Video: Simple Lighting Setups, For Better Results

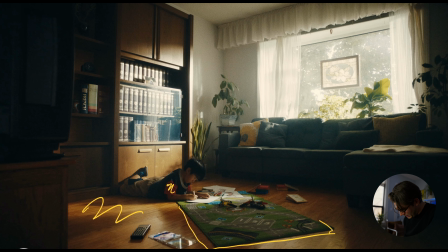[4:04]
This green pretend like racetrack thing pops out, it's interesting. And even just like the subtle thing like this little CD case and the way the light is just reflecting off it, it's just like, it's interesting, and it just makes like the frame stand out and be a lot less boring.
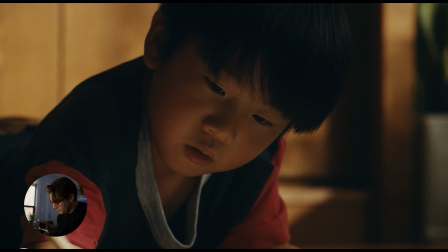[4:23]
And so the close-up here, we didn't really do much else. Obviously, as I said before, I have the 1200D, and it's doing the same thing. It's shining through the window. I think I may have
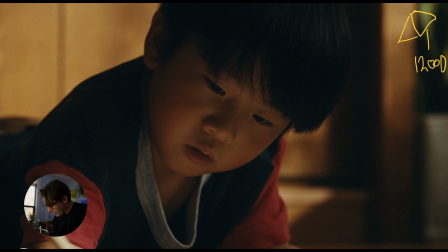[4:38]
adjusted it a bit to point it more towards the ground where our subject was, to just get a little more return on his face. And all we really did is we brought in a 6x6, I believe it was an Ultra Bounce. Sorry for my terrible writing.
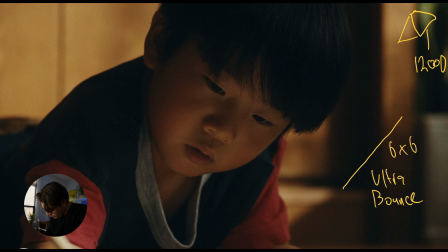[4:59]
just to get a little more return on his face. And honestly, looking at this now, I think I'd like a little bit more kind of output on his face here. It just seems like it's kind of disappearing into the background a little bit. So, you know,
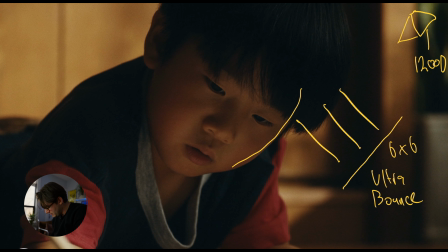[5:15]
I could have just maybe shone like a Titan tube and bounced it into the 6x6 instead of just relying on like the light that was already filling up the room. But I still think this is a nice frame. It looks really natural next to the wide.
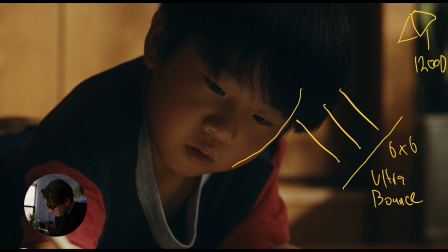[5:30]
It cut together well, but yeah, looking back, I think a little more output on his face would have looked a lot more nice.
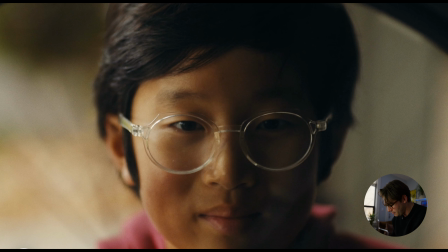[5:38]
Okay, so this next still here, it's from this same spec commercial. So the boy from before, now he's grown up a bit, and the wide of this is he's working on his bike in the garage, and I'll show you this still.
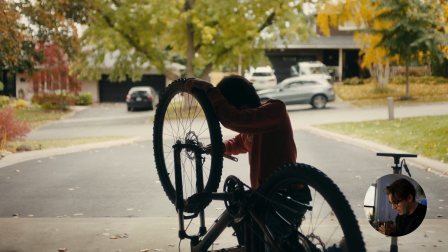[5:54]
It's a dolly in, and he's kind of a silhouette, and the background is just like a big open garage door.
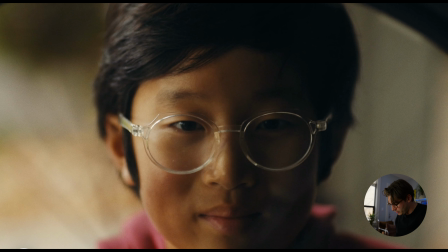[6:01]
And so this is the close-up of this. We kind of dolly in as he's working on his bike. So in order to get this look, I used a 6x6 Ultra Bounce. Again, sorry for my terrible writing.
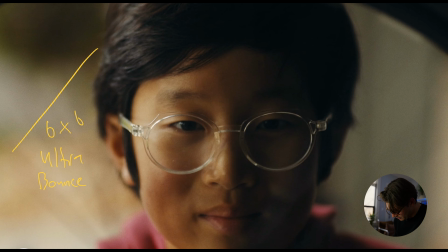[6:21]
A 6x6 Ultra Bounce, and I believe it was I think it was a 600D, because I don't think I needed the 1200D for this.
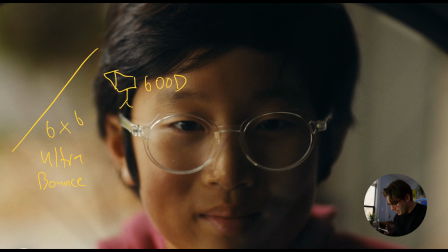[6:34]
So I'm just bouncing the 600D into the Ultra Bounce, and I get a really nice return on his face here. And as you can see, it's very like, there's not a lot of wrap going on. It's very like, it's almost one side illuminated and the other side is pretty contrasty.
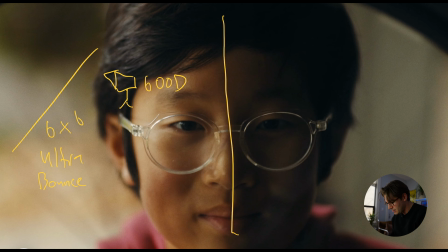[6:54]
However, I kind of did this intentionally because the way in the wide he's facing the garage door, the light's really coming at him through one side fully. So it kind of made sense that like half of his face would be illuminated and the other side would be a lot more contrasty,
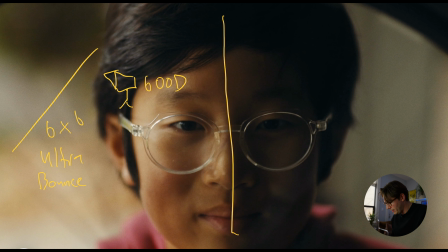[7:11]
because we established the wide without being any more lights inside the garage, and the only light is coming from the outside, the natural light here. So I like this look. I think it looks nice on his face.
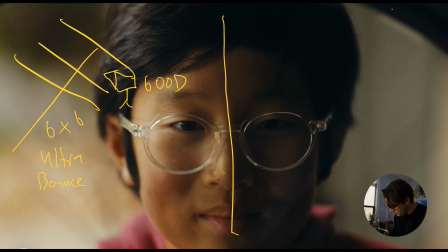[7:28]
I don't know, maybe looking back, I could have had something in the background just to give him more of like a backlight here, because, you know, he's kind of falling into darkness here, but I don't mind it.
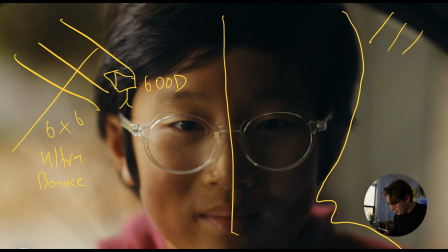[7:41]
I think it looks good, and I think it matches the wide that we established earlier well, so I'm happy with how this shot turned out.
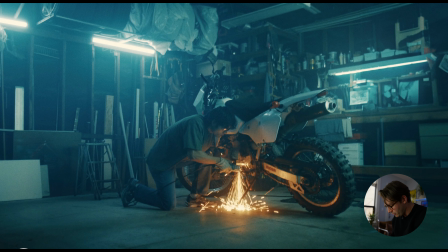[7:50]
Okay, so this next still is from the same spec commercial, and now our character is a lot older, and he's working on this motorcycle in the garage. Yes, this is probably my favorite frame from the whole thing.